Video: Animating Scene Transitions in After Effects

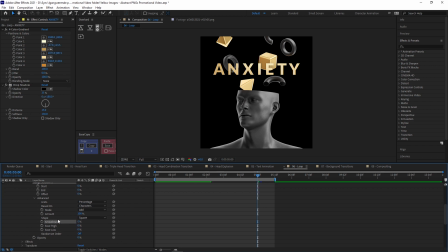(16:27)
I'm going to turn down the smoothness to 0% and then turn on the randomized order. So this way, when I start to animate it, you can see it disappears at random. I can just add a keyframe right here and then at the very end set it to 100.
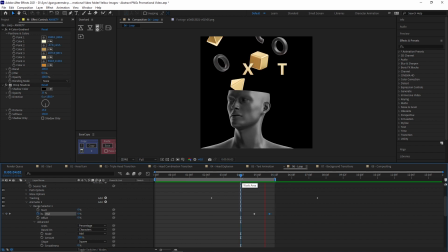(16:45)
So this way it just disappears with the rest.
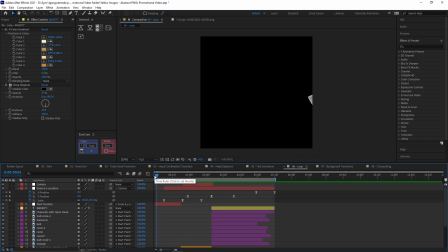(16:47)
And then the last thing that I've actually done here is just sort of take the same movement that I have at the start and add it to the end.
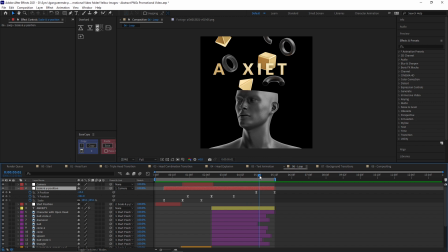(16:55)
So you can see on this null object, I've simply added some X position, made it move to the left,
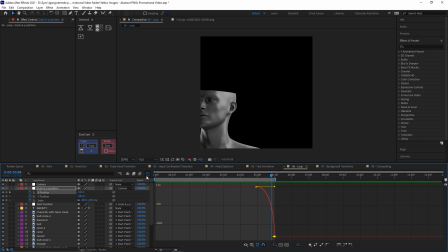(17:02)
and you can see I've made it accelerate towards the end, and that way it just matches perfectly with the start here,
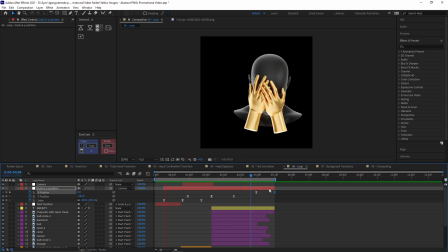(17:08)
where the object comes in. So when we play that back, you can see we have a perfect loop, and we use that movement to sort of transition.
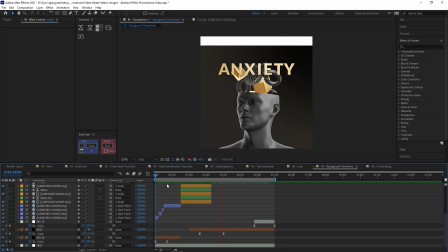(17:15)
As one of the finishing touches, I wanted to add some backgrounds and animate them so they support the rest of the movements.
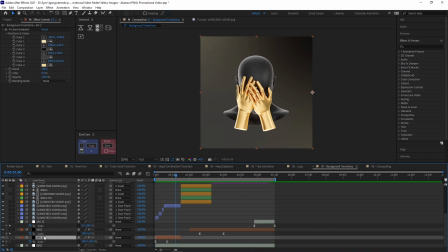(17:22)
Now these are quite simple, they are just some solids,
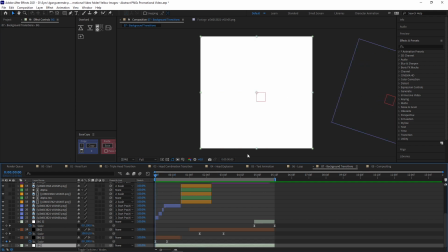(17:26)
and you can see that we start here with the white background that's just completely white, and I have that underneath everything. Then I have a black background scaling in. You can see the value change is highest at the start and then it sort of eases out a bit.
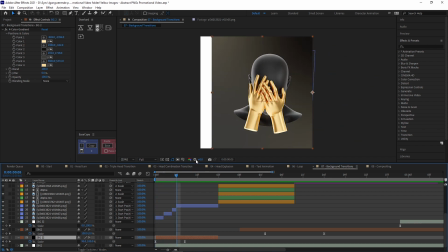(17:40)
And that's just scaling from the right to the left because of the placement of the anchor point. And that just sort of supports this movement from right to left.
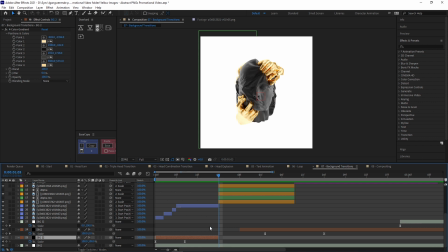(17:49)
Then right as we switch to the next scene, I just make it completely white, so I cut that black layer.
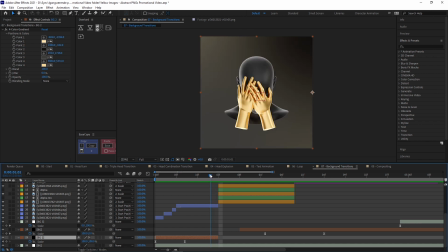(17:55)
And again, this is just to emphasize that we're switching between 1 and 3 heads.
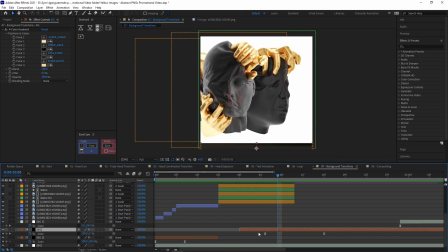(18:01)
Then when we go ahead here and start to move upwards, I have this black solid again. This time, just see I have a lot of easing at the start and the end.
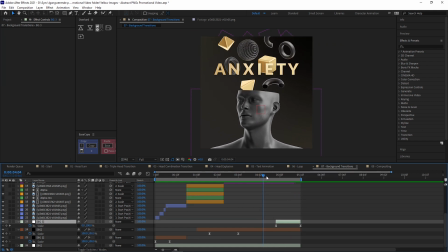(18:11)
And then it just moves upwards with everything else. And at the very end, I just have this white solid that's scaled from right to left.
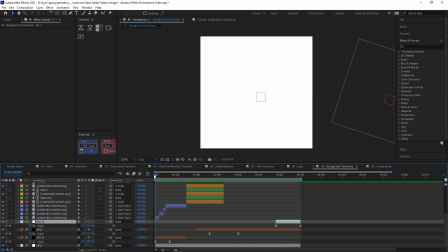(18:19)
And you just see everything becomes white and it matches perfectly with the start here, and then it turns black.
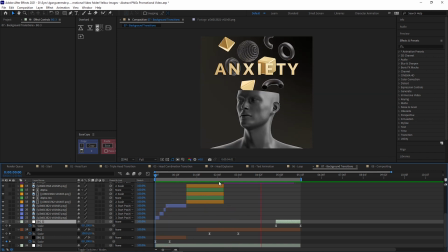(18:25)
So this is just overall to support the different movements and make everything a bit more interesting. Now for the black solids, I've added a 4-color gradient.
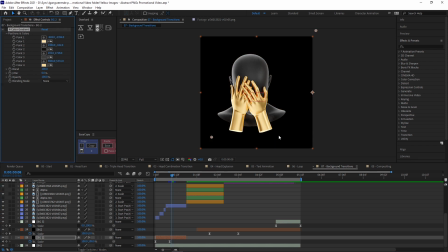(18:36)
You can just see if I make it completely black, the 3D object stands out too much and it's not composited that well.
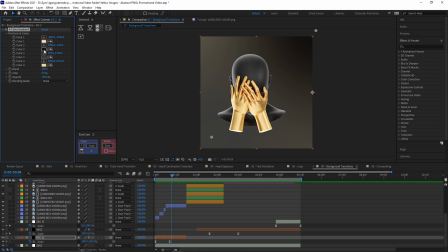(18:43)
So instead I've taken some gray and dark tones from the 3D model, and then I've also taken just some of the gold colors and I've just placed these points very far away.
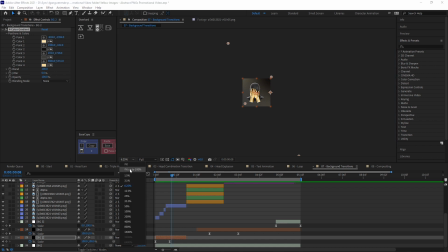(18:54)
So that way we just have a bit of light on both sides, and that just matches perfectly with the sort of rim light that we have on the object.
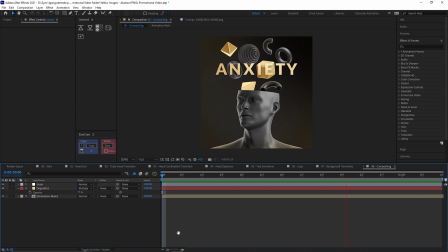(19:03)
Now for the final compositing, I have taken everything and I've just pre-composed it, so we have this animation main. This just makes it a bit more easy to work with. Then I've added a vignette and some grain.
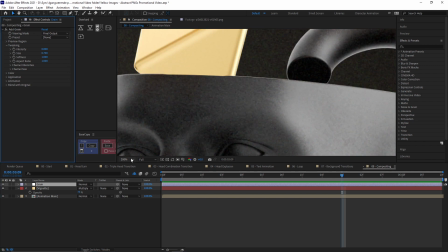(19:16)
You can see if I zoom in, just have a bit of grain here. And to create this, first of all, we'll start with the vignette.
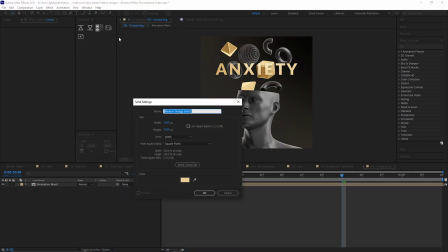(19:24)
We'll go to Layer, New Solid, and just select some gold color.
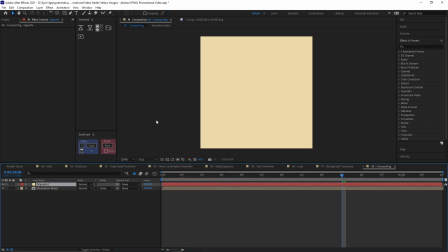(19:30)
We just take one from the text, call this the vignette. And right now we want it to be sort of placed towards the edges. So we'll find our ellipse tool and double click it.
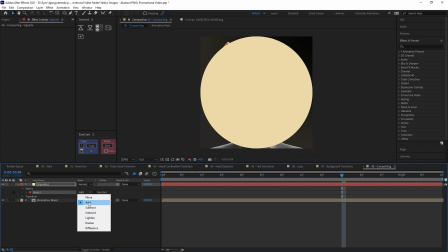(19:44)
And then we want to go to our mask and just subtract it instead, so we sort of invert it.
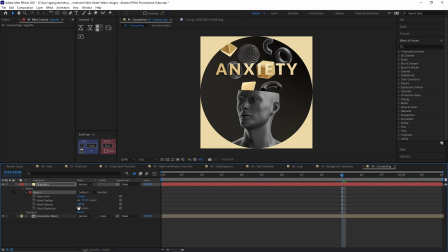(19:50)
Now this is way too harsh. So we can just increase the feather quite a bit. Go into the opacity by pressing T, setting it to maybe 75%, and you can still see it's way too harsh.
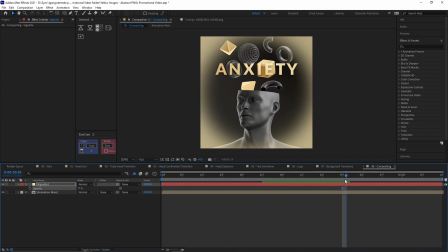(20:03)
When it's on white, it may work, but this is because the mode is set to normal. You can find the mode by toggling switches/modes, and we just want to multiply this instead.
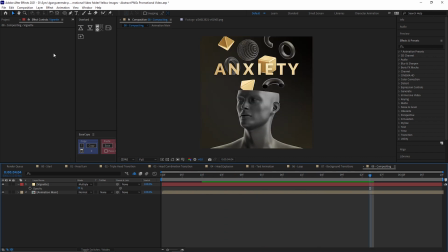(20:15)
It just adds a much nicer look overall. And now we can add the grain by going to Layer, New Adjustment Layer. I can just call this grain, and the adjustment layer just makes sure that every single effect that's added to it will be added to all the layers underneath.
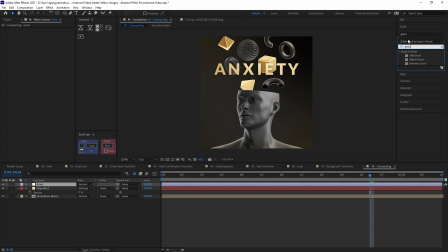(20:32)
So we can search for the grain. You can also use noise.